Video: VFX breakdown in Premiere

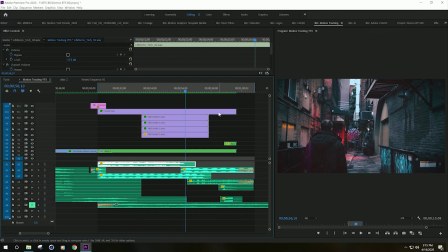[8:13]
There's a lot of texture, a lot of depth, and it helps to blend the overall shot together. Now this last piece was a little bit more of a challenge. So as you can see here, we got this really cool element
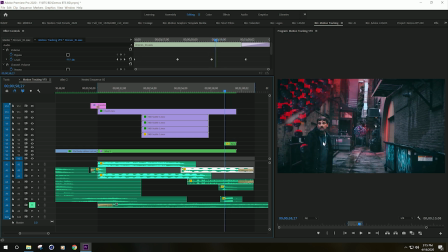[8:28]
that pops out almost like it had too much pressure. See? Pop, pink, pop. Alright, so how did I do that? First of all, let's take a look at the overall shot here. You can see that the red glow illuminates the steam that's coming off of this a little bit.
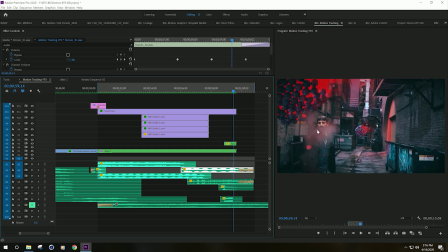[8:45]
So that there helps blend it in as well. But let's take a look at the actual effect.
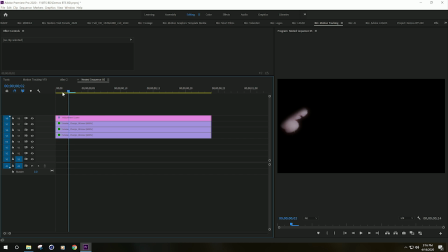[8:50]
So it's basically a couple of the same smoke charges, but with different layers and different masks. So to start, the adjustment layer on top helps to blend everything in together with the original shot.
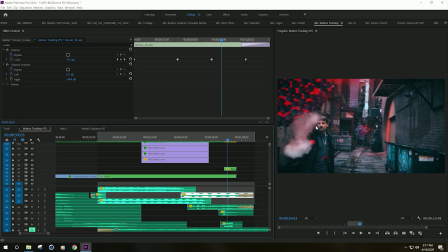[9:05]
You can already see the huge difference it makes. Look how bright it is. It doesn't blend in with the shot at all.
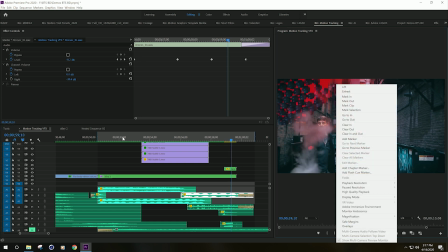[9:11]
It looks completely fake, and it's icky. So, we'll jump back in here and we'll turn that on.
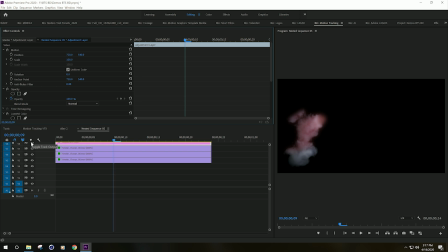[9:19]
And we'll just go ahead and close that layer out for a second. Now, some of the other layers that I have in here are layered to kind of give it the specific feel that I'm going for. So I got 3 layers of the same thing. This bottom layer is blurred to give a sense of depth to the whole thing, and that way there's no sharp edges.
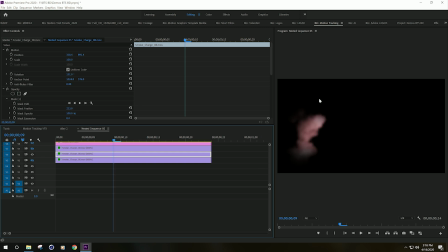[9:38]
So then we jump up to the middle one. This one is really blurred, and it's colored red, and the idea is to make it look like that there's substance inside the mist. And the whole idea of this mask is to really shape the inside of this steam.
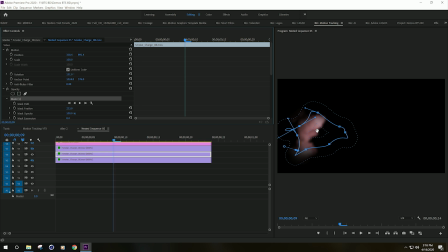[9:55]
So having it blurred And having it a specific color really adds to adding that depth to it. Turn that layer off, and the top layer. Now the top layer is basically the same thing.
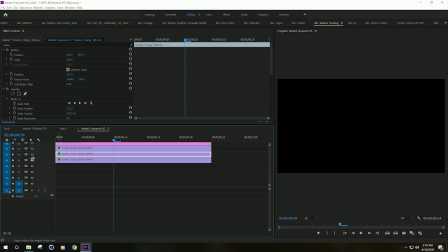[10:09]
It's blurred but with a different shape. So I'm going to turn all those off, and we'll start from the bottom to kind of give you an idea as to what we're actually looking at here. So I'll turn this bottom one on. So that's our bottom layer. That's our middle layer.
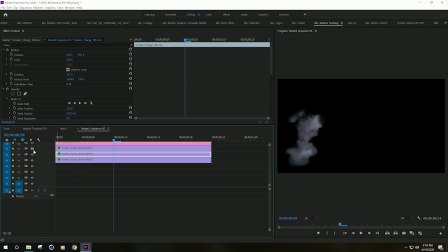[10:24]
You can kind of see a little bit of red in there, just a slight subtle touch of it. And then our top layer.
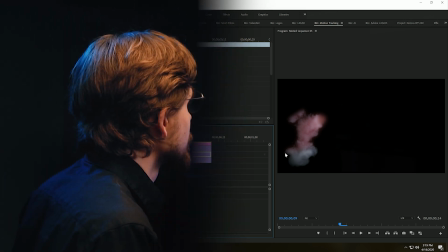[10:30]
So all those together make this final shot.
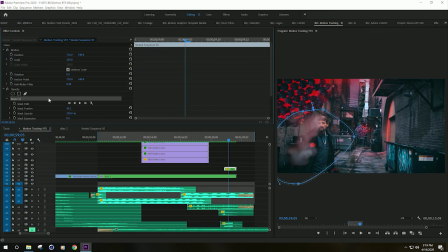[10:36]
Now in this final shot, in this nested sequence, I actually have a mask over it, and the opacity is turned down. So all those pieces together, all that, make this last little piece here.
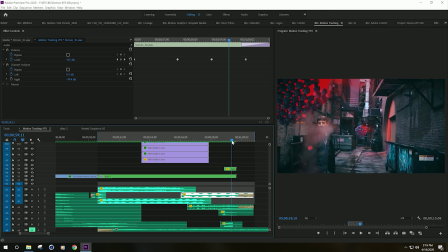[10:54]
And it's so subtle, so fast, I mean, it looks like it belongs. Now this effect took a while to get, but I think the end result looks really nice. Alright, there's our breakdown video for this 10-second piece. So I hope you guys enjoyed that video, and I'll see you guys next time.